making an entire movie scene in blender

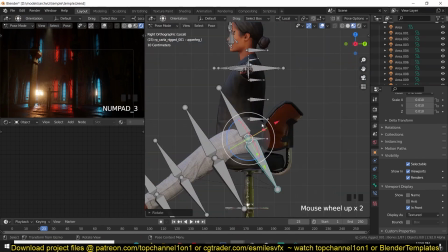(8:27)
Again, you can get these assets either on my CG Trader account. I'll be leaving links in the description, or my CG Trader or my Patreon page.
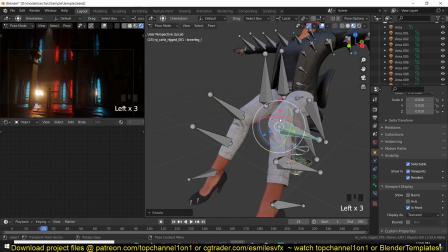(8:34)
If you're Patreon, you can request them and I'll be giving them to you.
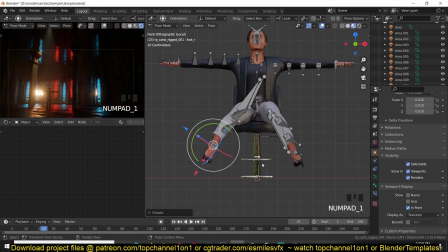(8:38)
I'm also setting up a Teespring store where I'll be selling mostly digital assets,
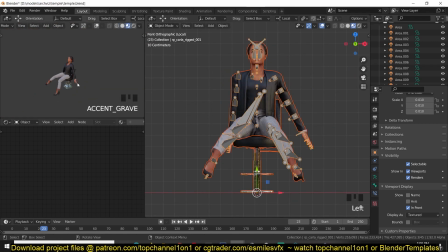(8:44)
these models and any other digital assets that I might have.
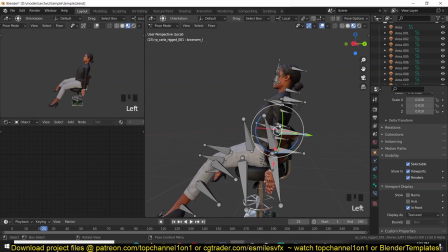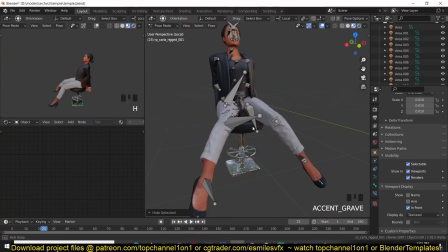(8:58)
So yeah, all I have to do was now pose the characters into the pose I wanted.
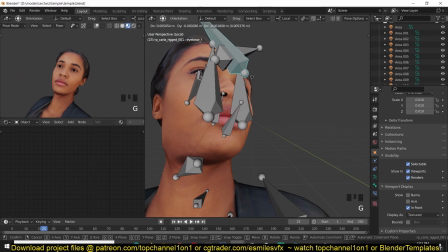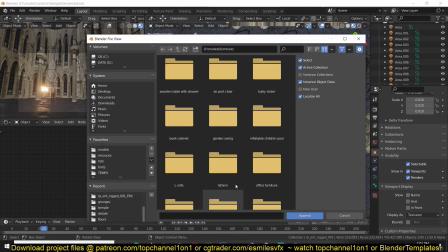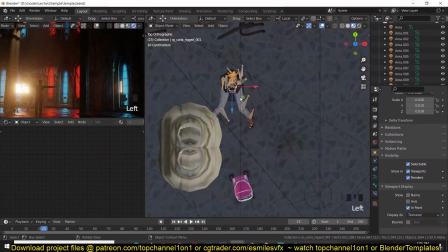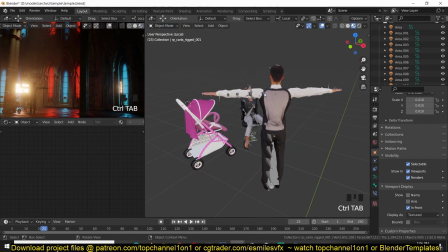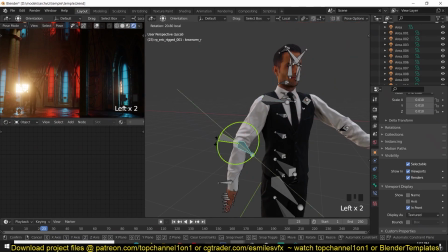(9:44)
Now it was time to pose the male character, but give him a gun to point at the lady.
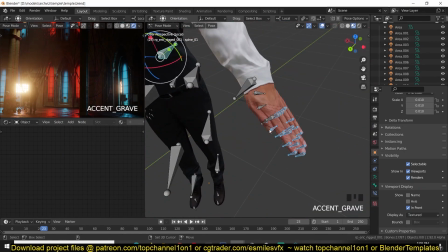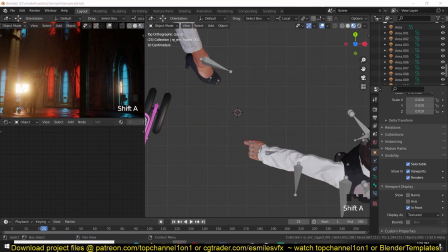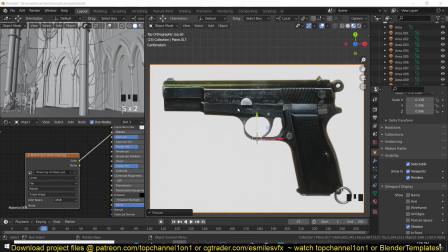(10:03)
Yeah, so I wanted to add a gun in his hands, but I didn't want to go through the process of modeling a gun from scratch.
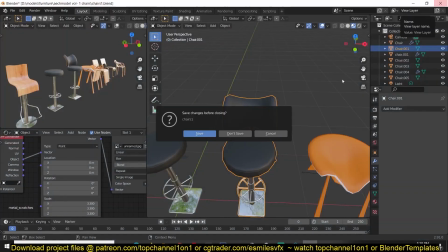(10:12)
So I went to free3d.com to get a free 3D model, Blender model.
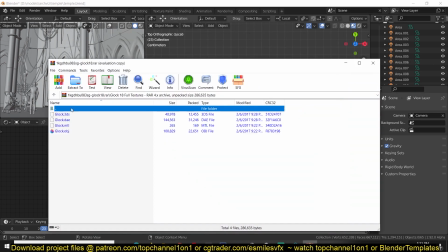(10:18)
So I just got that there and I used it in here.
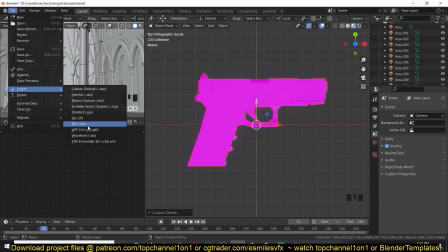(10:22)
Unfortunately, the model that I got didn't come with textures, so I had to find a way to add the textures there myself.
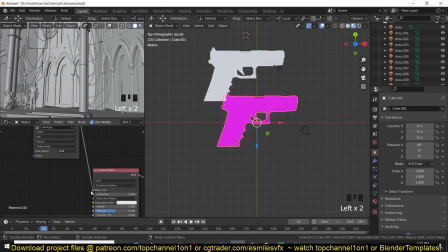(10:31)
So after importing it into Blender, you can see it lacks the textures.
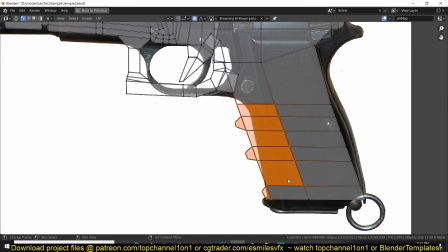(10:39)
So after importing it in Blender, all I did is import another
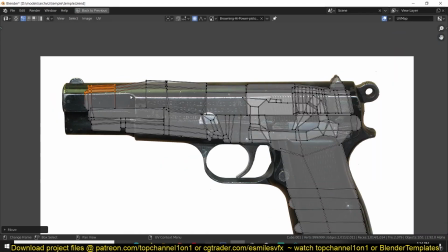(10:45)
image texture and projected the geometry and projected the texture directly onto the geometry.
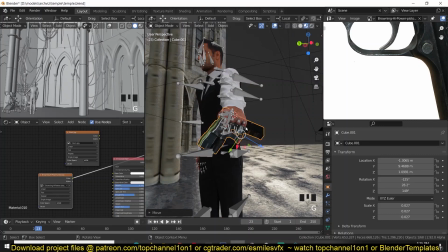(10:52)
You can align the different polygons you have on your geometry onto the texture, like you see here.
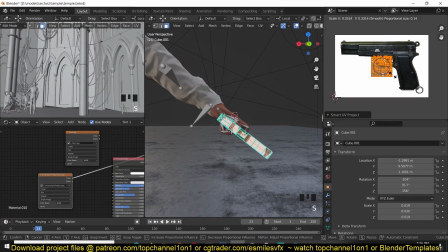(11:00)
I wasn't worried about how the gun was going to look because I just wanted a silhouette of it,
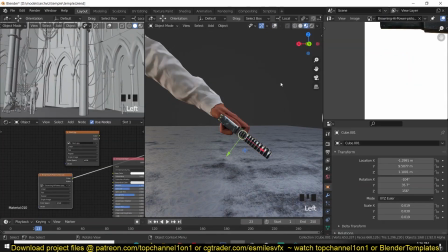(11:05)
since there were no close-ups of the gun, so it didn't matter how detailed the gun was going to be.
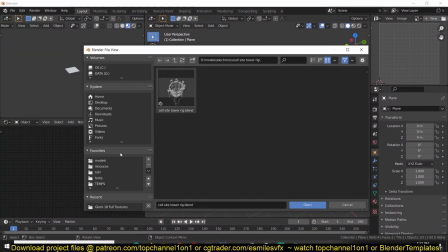(11:12)
As long as we see the shape and some bit of texture onto the shape it was okay.
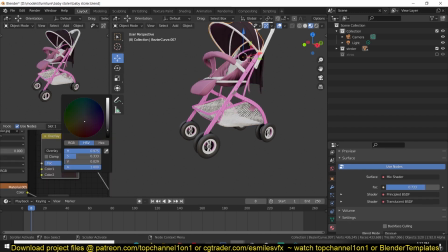(11:17)
I was fine with that.
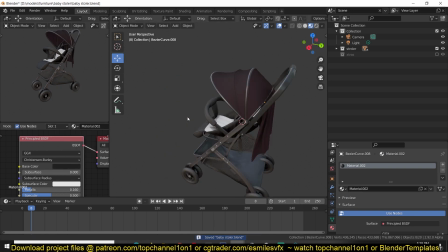(11:19)
Yeah, for the baby stroller, I had to change the colors a bit because I think pink didn't really get the feeling that I wanted.
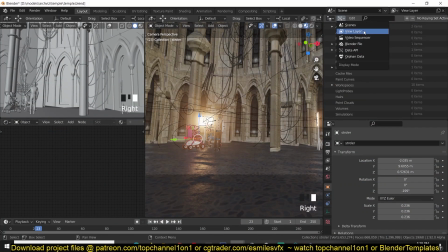(11:27)
So
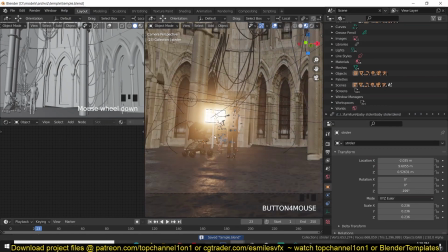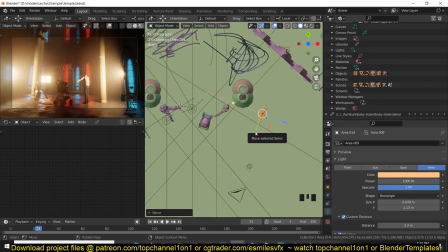(11:34)
yeah, so now that the posing of the character is done, I just had to work on my lighting and my composition,
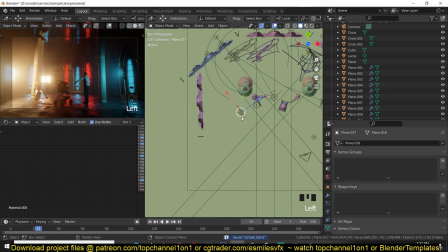(11:40)
move some of the objects around to get a better composition and make sure that
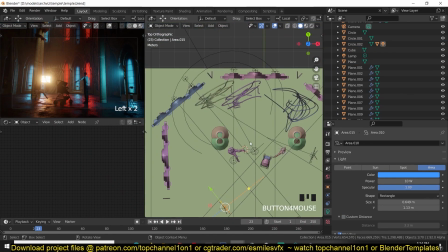(11:45)
every part of the scene that I wanted to be visible was visible.
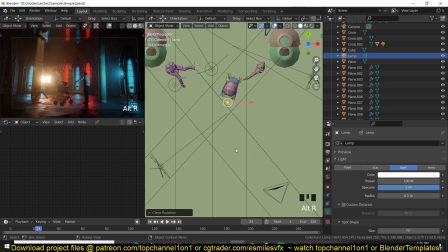(11:52)
So just repositioning the assets a bit and trying to get a story into my scene.
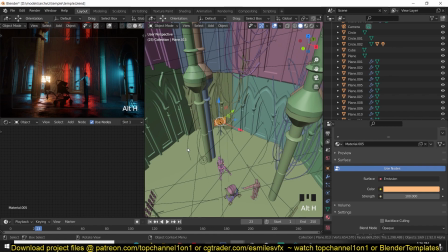(12:02)
For the lighting, I wasn't sure about the red lights in the scene,
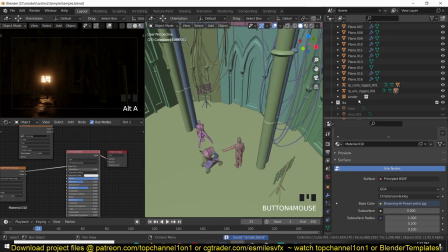(12:08)
so because it didn't really give a realistic look, it didn't tell any story in this.
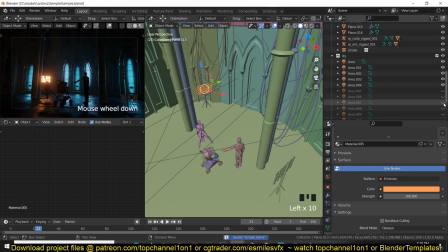(12:14)
It didn't add to the story, so I decided to change them to a more natural look so that it seems like maybe it's a night time.
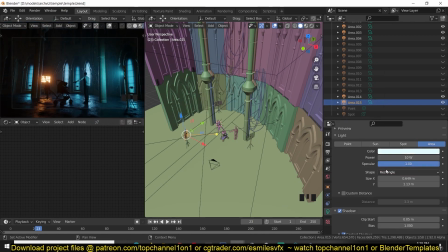(12:21)
Yeah, that's just moonlighting in the background because the red wasn't really tying the story together.